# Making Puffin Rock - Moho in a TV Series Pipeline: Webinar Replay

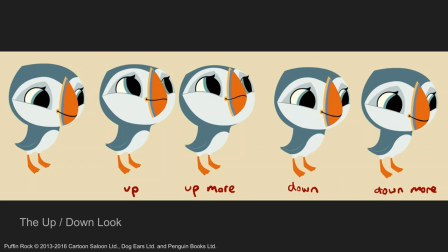727s
It might change subtly when it moves into rigging, because we have to make adjustments for stuff that is just not possible, but it at least gives a good template.
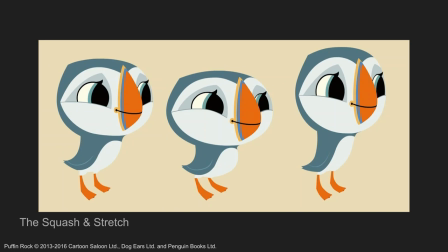739s
We also designed the squash and stretch for the character. So we wanted to have squash and stretch within all the characters, so we actually built it in as a smart action to design it all. So the animators would use one bone to control it,
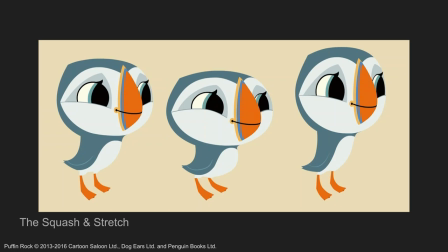755s
rather than squashing and stretching the bones themselves to create it. And that way we could set the maximum amount and the minimum amount so that she was never too squashy or too stretchy.
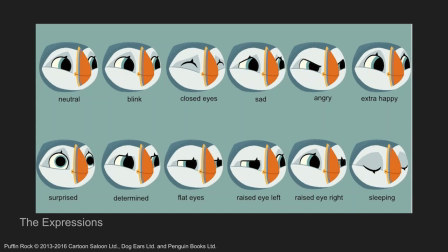770s
And we put a lot of work into the number of expressions and mouth shapes, because with these type of models, we made the decision early to design each default expression so that the animators were choosing from a range of expressions
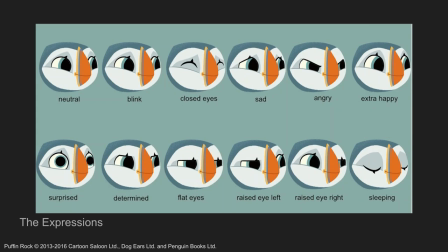787s
rather than we were relying on them to come up with expressions. And they could subtly change these default ones by using the blink to narrow the eyes more and that kind of stuff to change so that it wasn't a cut and paste
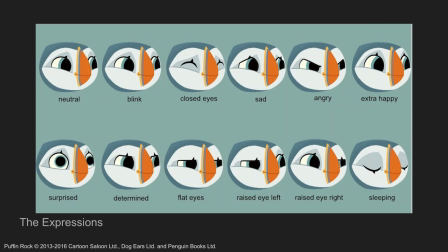807s
templated expressions all the time, but they still were starting from a starting point that was similar to everybody so that everything looked the same. So not only do we do 12 different expressions per character,
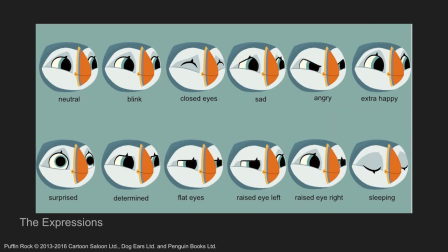821s
we have multiple mouth shapes that are both happy and sad mouth shapes. And all of these expressions and all of the mouth shapes have to work inside the head turning left and right and looking up and looking down.
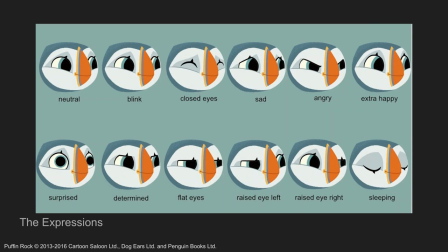839s
So actually our main riggers that worked on it were 3D riggers who could visualize the 3D aspects of them, and it was a lot easier for them.
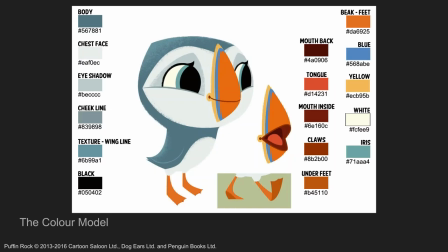853s
And then we produce color models for all the different times of for daytime, which will be these neutral colors for Una. She has nighttime colors.
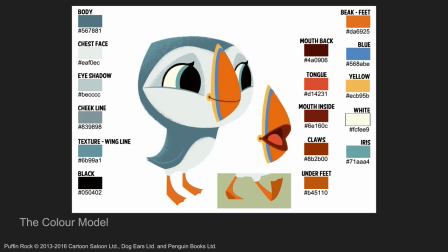867s
She has colors for the snow episode and different colors for underwater and stuff like that. So that we use a script then to process those palettes to be different for each episode.
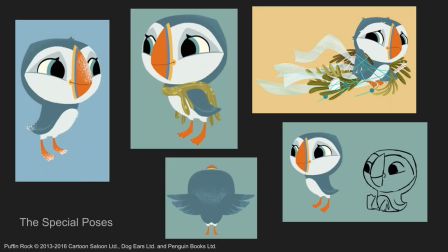887s
And then sometimes the designer has to design special poses, which these are more on an episode by episode basis, which are generally based on the initial model of the character with usually just a costume change or a slightly new angle to it,
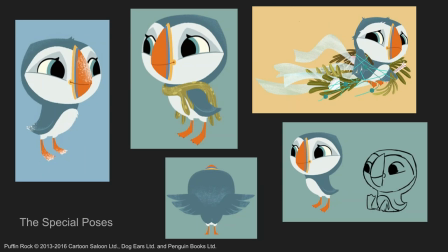907s
or for instance, Una sitting down so we see the bottom of her feet and stuff like that. So they would be small additions that we make to the model all the time. So over the two seasons, Una, and we never stopped working on Una. We were always adding new things to her.
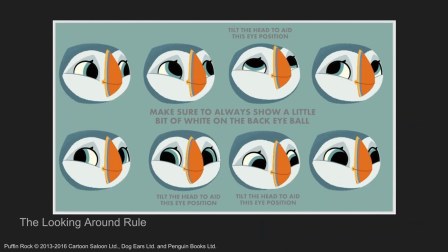926s
But because we were doing all this stuff and that so much, there was so much possibility within Moho to do anything that the animators wanted within reason, we ended up
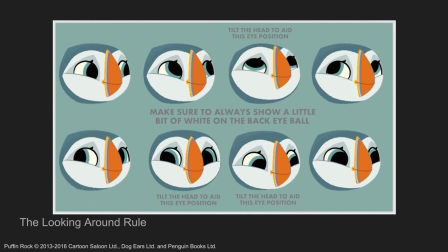942s
a 3 or 4 page document of rules for the animators to follow so that they could maintain consistency of the look and of the animation across the 15, 16 animators working on the actual show.